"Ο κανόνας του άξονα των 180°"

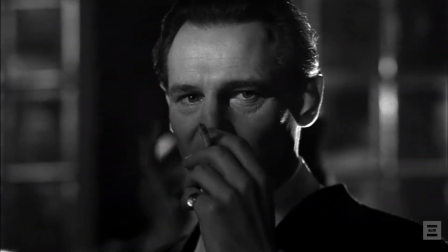0s
Αν υπάρχει ένας κανόνας για τον οποίο οι σπουδαστές κοινοθεσίες κουράζονται να ακούνται ξανά και ξανά στις σχολές κινηματογράφου, αυτός είναι ο περιβόητος άξονας.
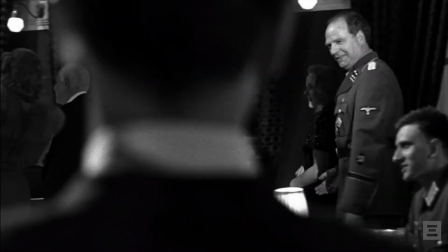8s
Ή αλλιώς, ο κανόνας των 180 μοιρών. Μοναδική απαράβατη εντολή, δεν τον πηδάμε ποτέ.
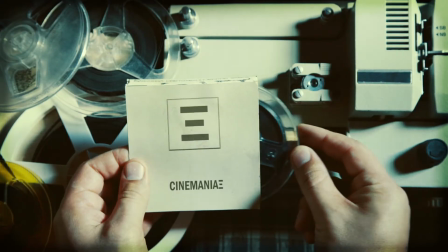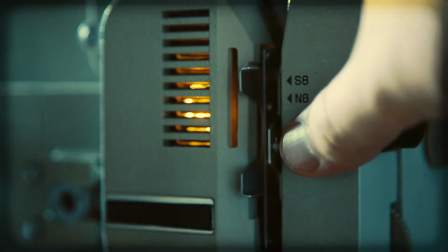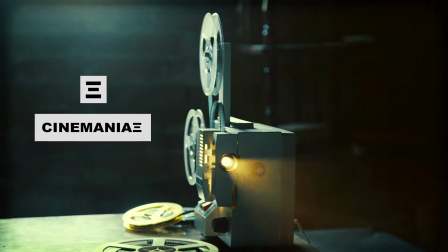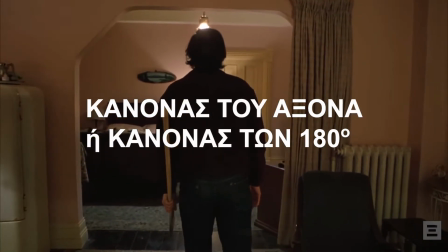29s
Τι είναι όμως ο κανόνας του άξονα? Ο κανόνας του άξονα είναι μια κατευθυντή ρεγραμμή για τις σχέσεις μεταξύ δύο χαρακτήρων στην οθόνη.
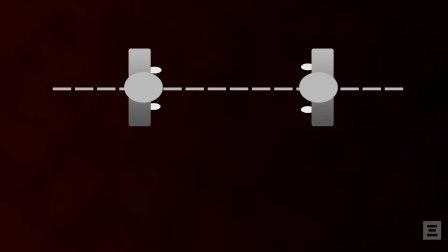37s
Ο κανόνας αυτός θέτει ένα φανταστικό άξονα μεταξύ δύο χαρακτήρων ή ενός χαρακτήρα και ενός αντικειμένου.
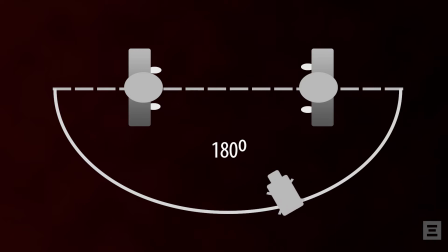43s
Για να καταλάβουμε με εικόνα αυτό που λέμε θα δανειστούμε μια σκηνή από τα καλά παιδιά του Μάρτιν Σκορτσέζε.
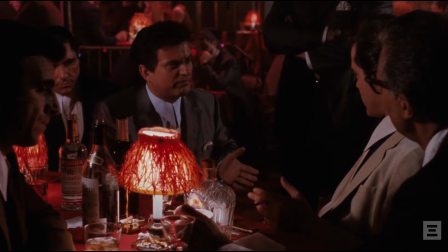49s
Στο μπαρ ο Ρέιλιό το λέει στον Τζο Πέση πως είναι αστείος, πράγμα που δεν αρέσει καθόλου στον Τόμι.
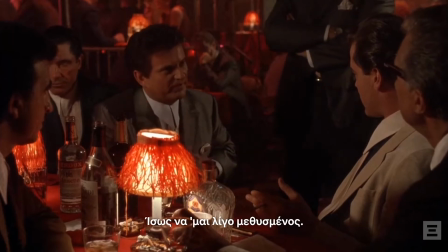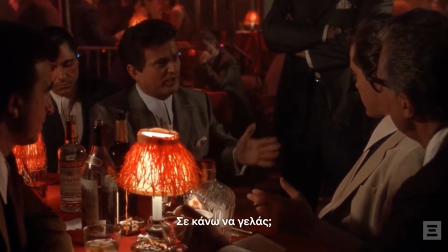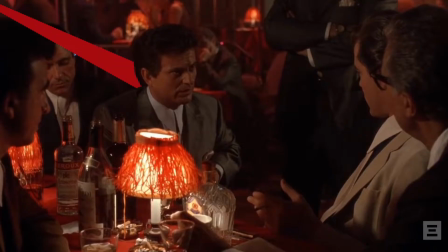67s
Όπως είδατε, στη συγκεκριμένη σκηνή, η κάμερα κινείται πάντα στον άξονα των 180 μυρών.
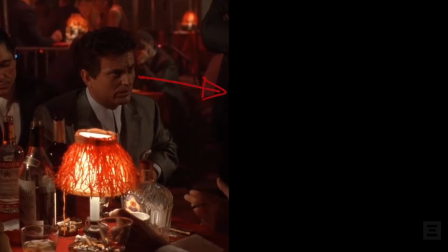73s
Ο Τόμι κοιτάζει πάντα τον Χένρι από τα αριστερά προς τα δεξιά και ο Χένρι από τα δεξιά προς τα αριστερά.
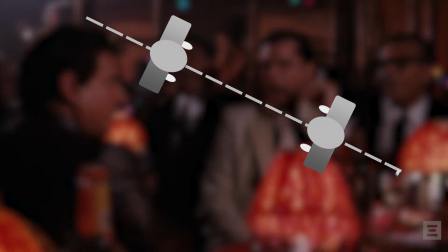78s
Διατηρώντας την κάμερα στη μία πλευρά αυτού του άξονα, οι χαρακτήρες παραμένουν με την ίδια σχέση η μία με την άλλη.
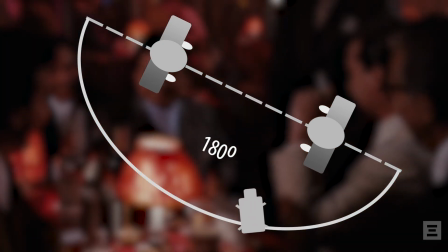83s
Αυτό μας οδηγεί στο να κρατήσουμε το χώρο της σκηνής σε τάξη, ώστε να είναι εύκολο από τους θεατές να τον παρακολουθήσουν.
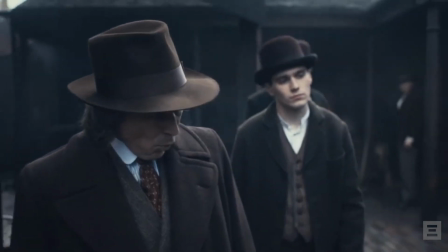89s
Ας δούμε άλλο ένα παράδειγμα τήρησης του άξονα αυτή τη φορά στη σειρά Peaky Blinders. Στη σκηνή θα δούμε τον Τόμι να παίζει κορονογράμματα την προβλήτα του Σάρλι.
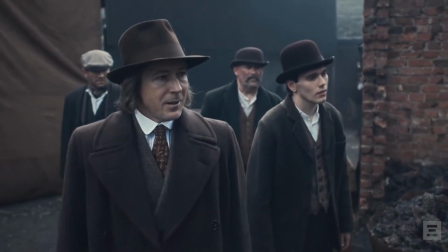97s
Πάμε να τη δούμε και παρατηρήστε μόνοι σας αυτή τη φορά πως ο σκηνοθέτης Δέβδη Κάφρενη τηρεί του κανόνα του άξονα ανάμεσα στον Τόμα Σέλμπι και τον Αμπεράμα Γκόλντ.
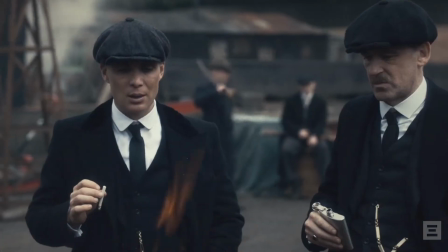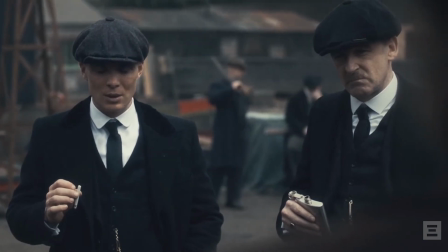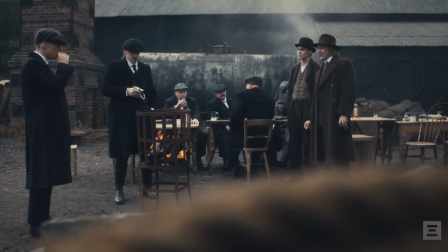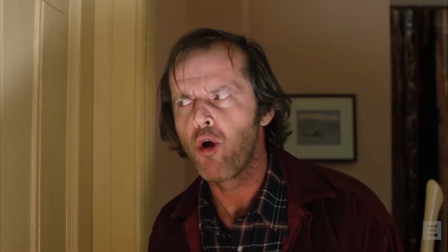123s
Δείτε στην παρακάτω σκηνή πως ο Stanley Kubrick σπάει τον κανόνα του άξονα στη λάμψη Βλέπουμε πως ενώ στην αρχή η πόρτα της τουαλέτας που βρίσκεται μέσα Wendy
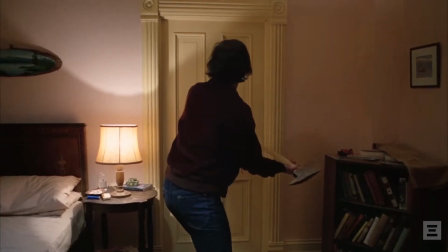131s
φαίνεται στα αριστερά Στη συνέχεια θα δούμε τον Jack με δύο εναλλαγές πλάνων να σπάει την πόρτα η οποία πλέον βρίσκεται στα δεξιά Με αυτό το σπάσιμο
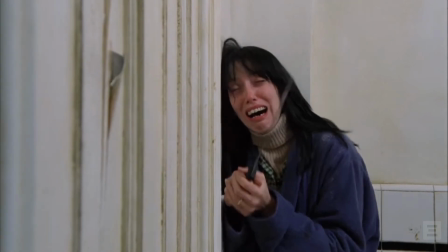139s
του κανόνα, ο Stanley Kubrick μας δείχνει το χάος της στιγμής και την κατάσταση τρέλας και σχησιοφρένειας στην οποία έχει επέλθει ο Jack.
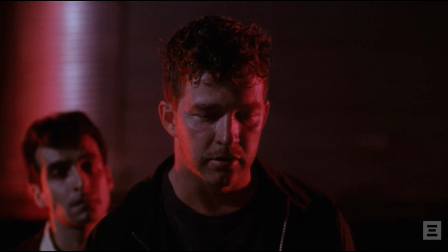148s
Όταν η τήρηση του άξονα φέρνει τάξη και ομαλότητα, το σπάσιμο του προκαλεί χάος.
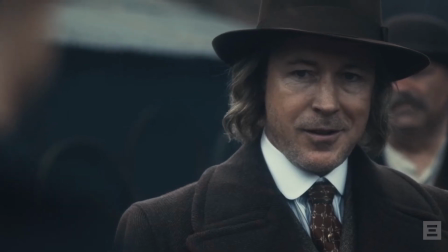153s
Αυτό το κάνουμε για να δείξουμε μια άβολη σκηνή που φέρνει μελάδες ή έναν μπερδεμένο ήρωα ή ακόμα και έναν σχησιοφρενή χαρακτήρα.
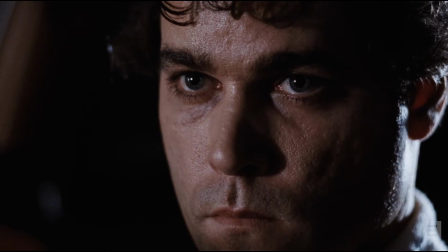160s
Έτσι λοιπόν το συμπέρασμα είναι πως πρέπει να γνωρίζουμε τους κανόνες για να κάνουμε μια ομαλή ταινία Αλλά
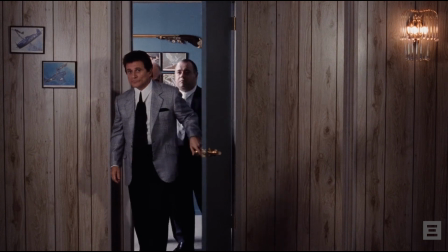166s
αν τους πάμε εν εκ νόση μας τότε μπορεί να προκύψει κάτι μοναδικό Μέχρι το επόμενο επεισόδιο,
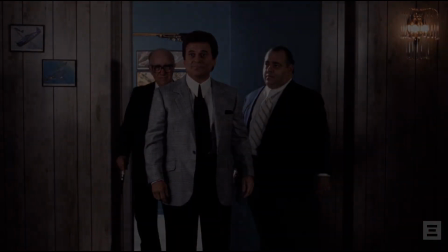172s
γεια χαρά!